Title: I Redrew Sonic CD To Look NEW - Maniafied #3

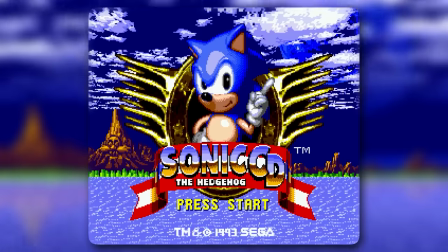Sonic CD! Redrawn and brought forward in time into 2023. It's about time.
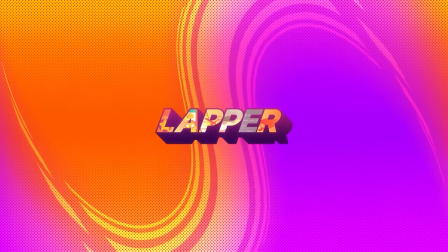Welcome to Maniafied, a series where I take an older Sonic game, I spruce it up in the same way that Mania would, and today, my sights are set on Sonic CD. I know, I know. Sonic CD is such a unique game.
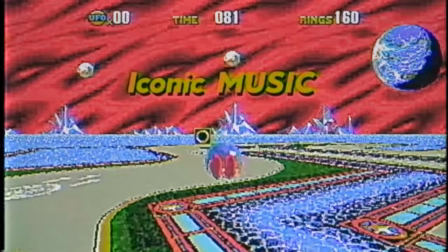It's got its own strong identity with wild level design, iconic music, and I would go so far as to say, in the context of the classic games, it has its very own art style. But you know what? That art style is looking a tiny bit dated now, almost 30 years later. So I'm going to do something about that. Now, I promised this a while ago, and ever since then, I've been haunted by some malevolent force of time. Thing is, it hides. So let's go find it, because I don't want it to find me. Dang. Force of time huh? Woah It's here, it's a time walk plate Hey Where am I? Oh, I'm in an old Maniafied video Yeah, it's been a while since I've done one of these Yeah So it's about time we get to it Let's first take a look at the title screen from the original game,
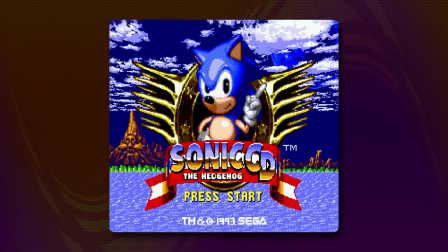oh yeah that looks good wait that's not right it's all squished oh yeah that's what the sprites look like in the original game when the game displays
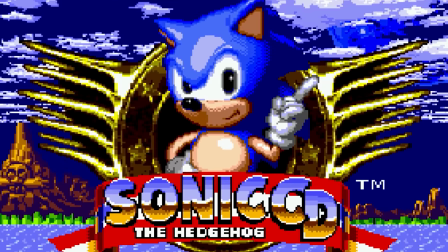them it stretches the pixels if we do that it looks pretty rough well luckily this was fixed in the remake with the art actually being scaled
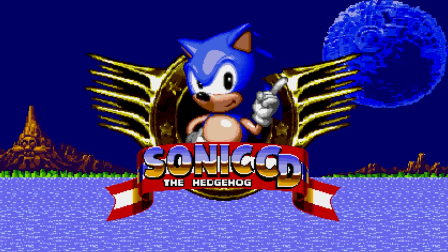up ah that's better this right here is what we'll use as our base so let's watch it in action.
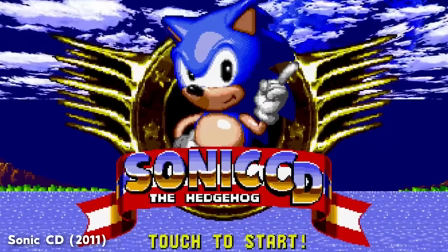Oh yeah, definitely one of the coolest title screens in my opinion, I'll be totally refreshing this title screen,
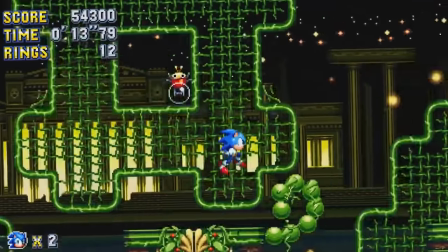much like I did before and much like Mania did with the classic stages, and further on maybe I'll have a little surprise for you.
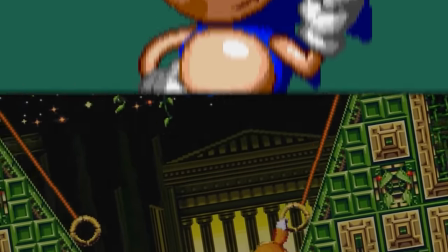Let's get started, I'm excited for this one. So naturally I'm going to start with Sonic himself.
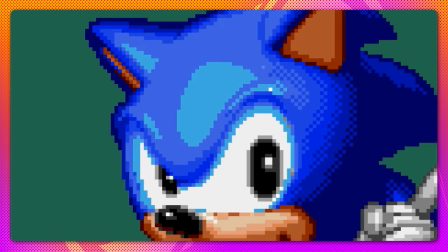Now if it wasn't obvious, Sonic here is a 3D model who's been converted into pixel art and then stretched and he was looking a little bit rough,
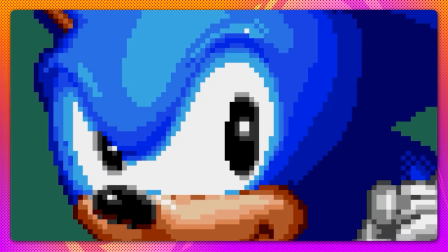so firstly what I'm doing is removing all the dithering because mania didn't really include dithering in its art and i'm going to continue to make subtle modifications to the shading so it looks less like a 3d model and more like a 2d piece of artwork now it's here i should probably say
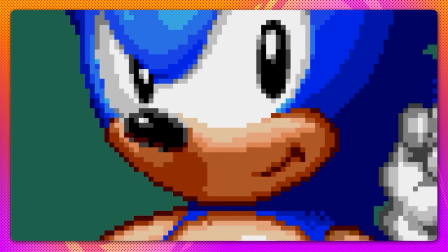i'm going to be a bit looser with the term maniafied because if i go too far in the mania direction these games are going to lose their own charm and identity so from this point i'm just going to kind of do what feels right for each game going forward
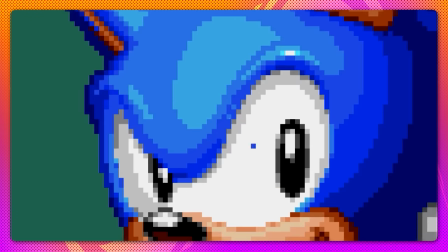but i'm not necessarily going to force myself to use the same lighting or exact same shading style as Mania on the character.
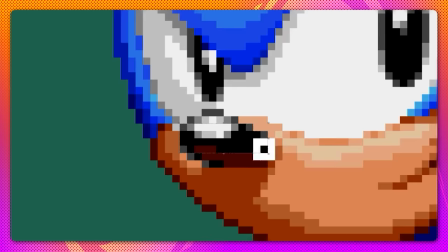It's just not necessary. So even though this Sonic is a model, personally I think it's a little bit off model.
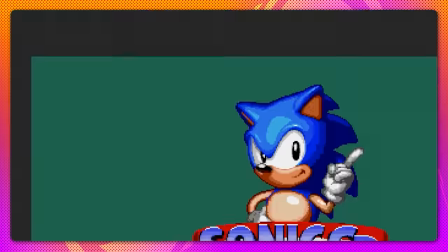So I'm gonna make a bunch of modifications, change the shape of things so that Sonic just looks right. He has the correct silhouette, he has the correct form.
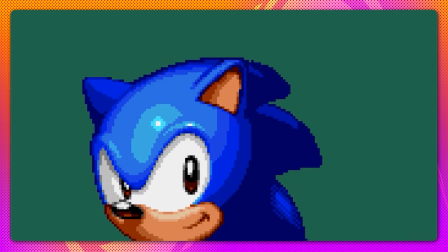Like his ears were way too big in my opinion and I'm not the first one to say it, Sonic spikes a little bit weird in 3D so I'm gonna make those a little bit more like they are in 2D.
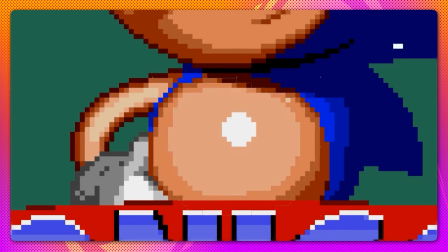As you can see I'm changing the belly shading a lot, But the belly in the original one looked a little strange, so I had to make sure I gave that attention.
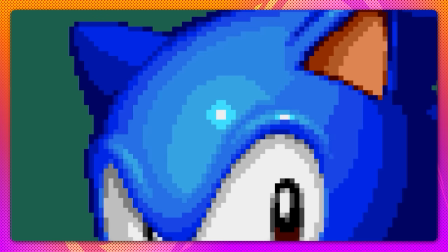And now finally I'm going to be adding extra shades, this is one of the main things that Mania did is add extra shades to the original artwork.
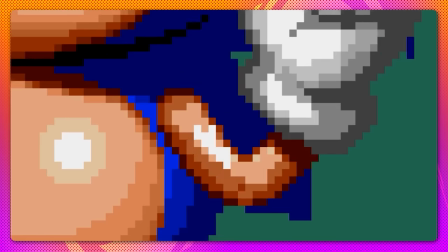Something I've noticed doing these is a lot of the title screen art will give Sonic kind of thick, stubby arms,
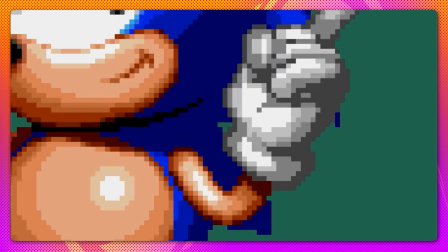so I'm always having to thin them down, it's weird, it's consistent.